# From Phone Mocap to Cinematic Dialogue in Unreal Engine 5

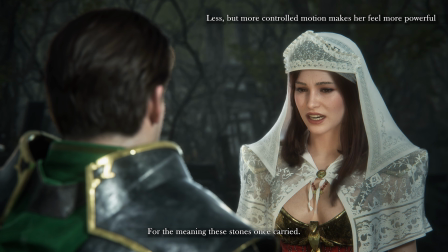For the meaning those stones once carried, I could use a sword by my side.
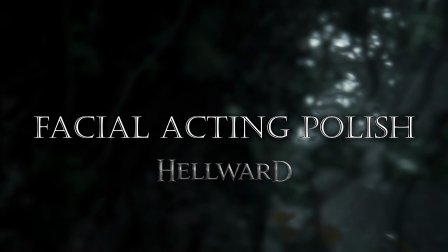Next, let's refine the facial performance to make the acting feel more intentional.
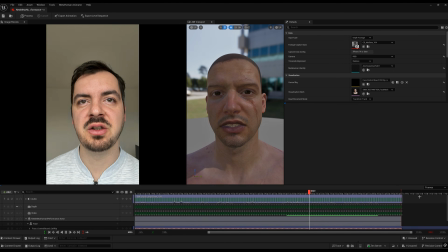We already have a strong base from the facial capture, but same as with the body performance,
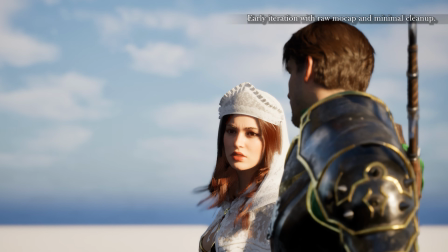now that we see everything in context, including the changed voice, we can push the performance further.
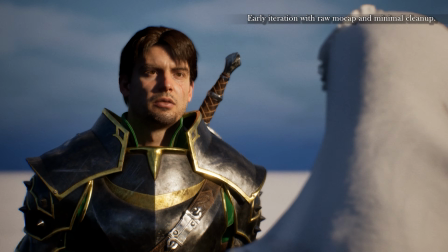In this case, my knight is a very stoic and serious character,
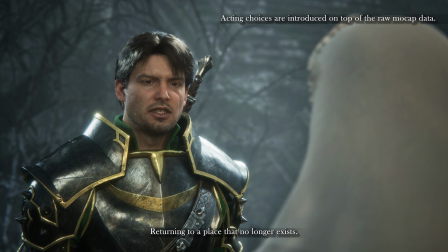so one of the things that worked very well for him is to emphasize certain words using subtle eyebrow movements.
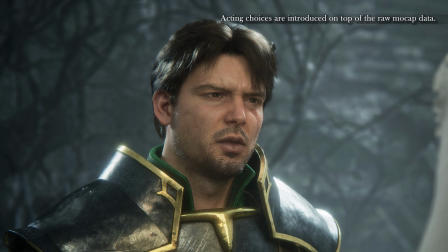For example, adding a slight angry brow expression on the most emphasized word in the sentence.
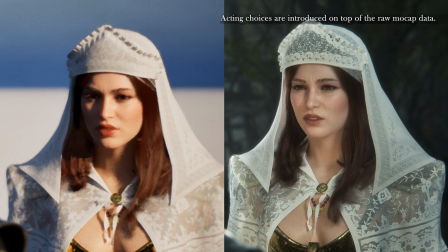This is really where knowing your character's personality comes in.
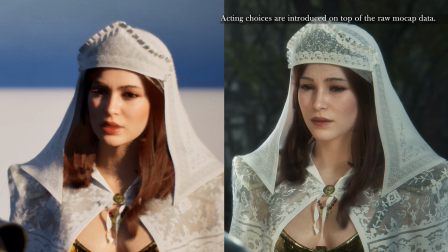It's a good idea to study actors because they're the masters of stressing and accentuating emotional notes.
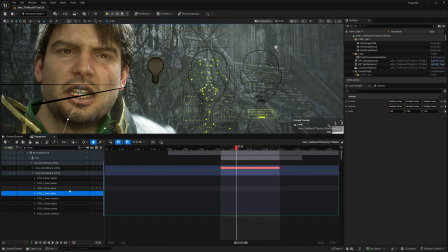To do this, we'll go back into the additive control board layer on the face, the one we added to correct the eye direction.
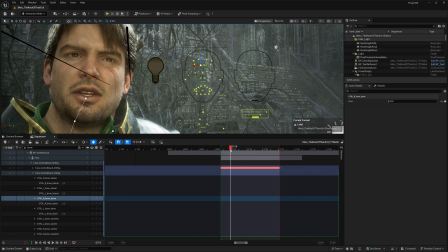Then I isolate the brow controls to keep things focused. In this example, I want to emphasize the word scene.
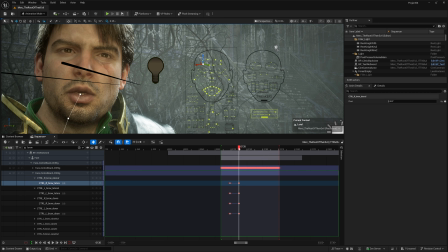So first, I block out the start and end of the word with neutral keys. Then I find the peak moment in the audio and push the brows there to create emphasis.
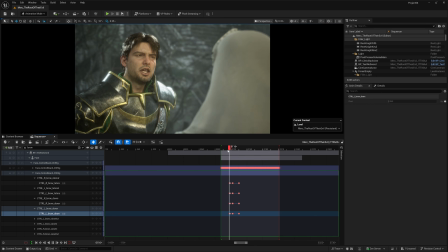After that, I check the result in the main camera, and as usual, it's way too strong at first.
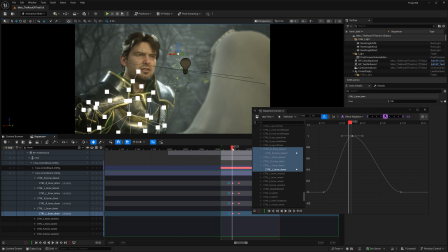So I go into the curve editor and refine both the intensity and the timing until everything feels natural. One small trick I like to use is offsetting some of the keys by a frame or two. That way, not everything moves at exactly the same time, which makes the whole motion feel more organic.
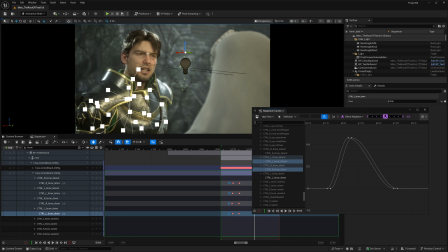I also noticed some jitter in the original captured performance.
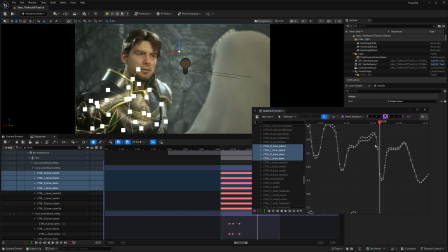You can easily clean that up by checking for any harsh changes in the animation curves and smoothing them out. My background is mainly in character art and not so much in animation, so it's great if you can consult a friend or colleague who is well versed in this type of character animation.
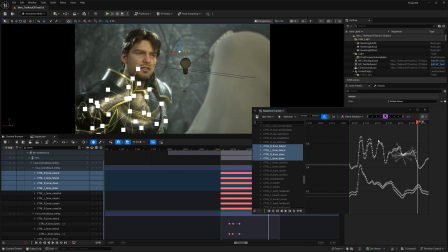In my case, that was Wintech, who gave me some great advice. Links to his work in the description.
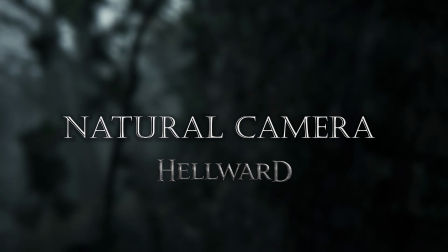The final cherry on top that really brings the scene to life is some camera animation.
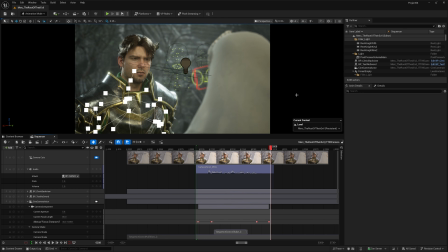Without it, everything can feel too clean, almost sterile. I like to add subtle camera movement that responds to the performance.
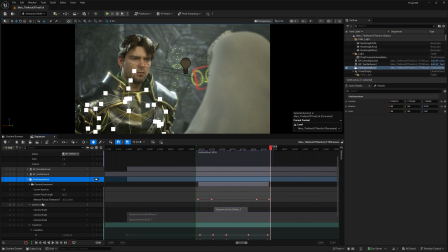For example, when the knight steps forward and rises slightly, I adjust the camera position and rotation to follow that motion.
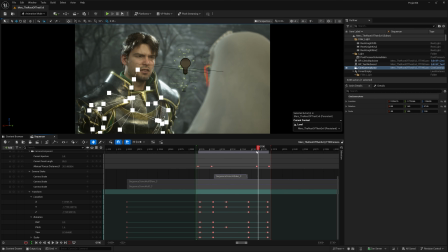But instead of matching it perfectly, I let the camera lag behind by quite a few frames, as if the camera operator was caught off guard by the movement and needs to catch up. That small delay makes the movement feel much more natural. On top of that, I always add a very subtle layer of camera shake. It's almost unnoticeable, but it helps to break the perfect stillness of a digital scene. When the camera is moving, I increase the shake slightly to make the motion feel less mechanical.
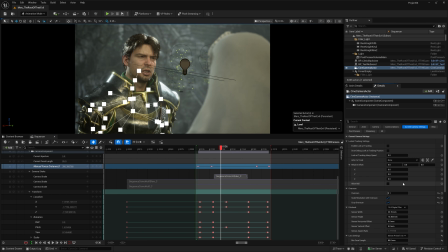Finally, I make sure the focus stays on the main character. You can use the debug focus plane to visualize this. I usually aim to keep the most important eye in focus, but I don't try to make it perfectly locked. Letting the focus drift slightly actually helps to reinforce that handheld cinematic feeling.
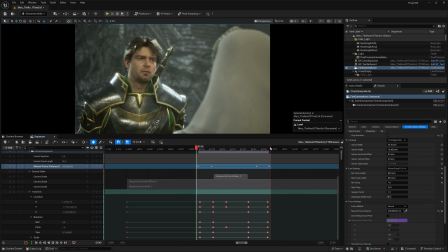All this is extremely subtle. It's very easy to exaggerate, but together, all these small camera choices make the whole scene feel much more alive.
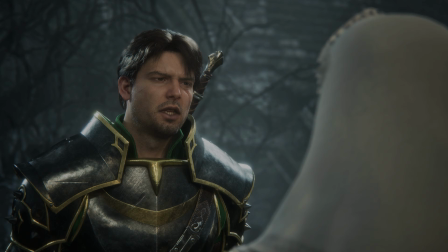As seen here in this final result.
I've seen what takes root in their absence.
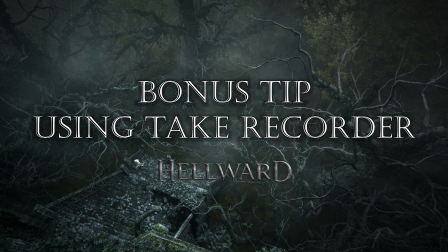For the end shot, I wanted to add this overhead angle of the heroes walking towards the church ruins.
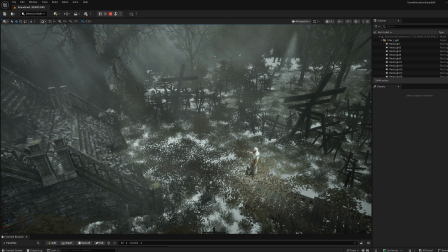At this point, I ran out of Quick Magic V coins,
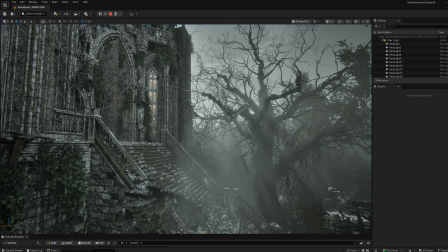but I also didn't quite know how to approach the mocap with the stairs. so I decided to approach this with a different solution,
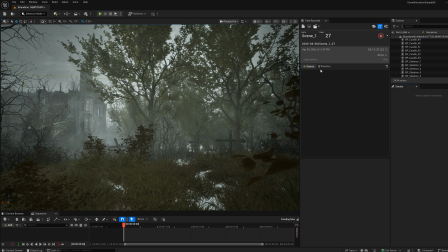using the take recorder to record gameplay animations directly to the sequencer. Make sure you set the frame rate correctly and add all the relevant actors. Then simply hit play and start recording.
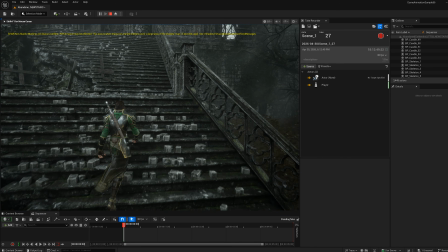One thing that caught me off guard was that the stairs didn't have a proper collision mesh, so I did have to go in and create one specifically for this shot.
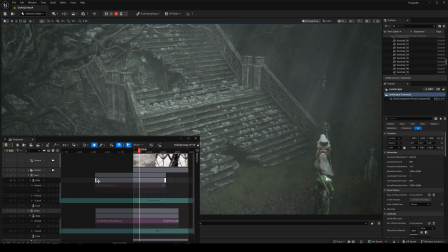You can create as many of these take recordings as you want and merge them in your main sequence. So I did the whole thing twice, once for my knight and once for the cleric.
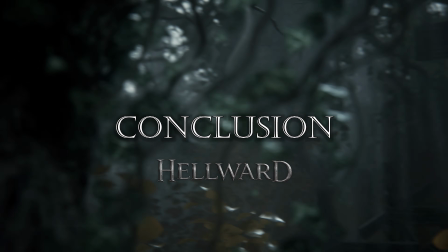Hopefully this video gave you a solid starting point to build your own workflow. As conclusion, the main takeaway is this.
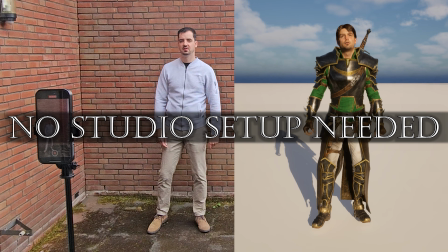You don't need a full studio setup to create a cinematic dialogue.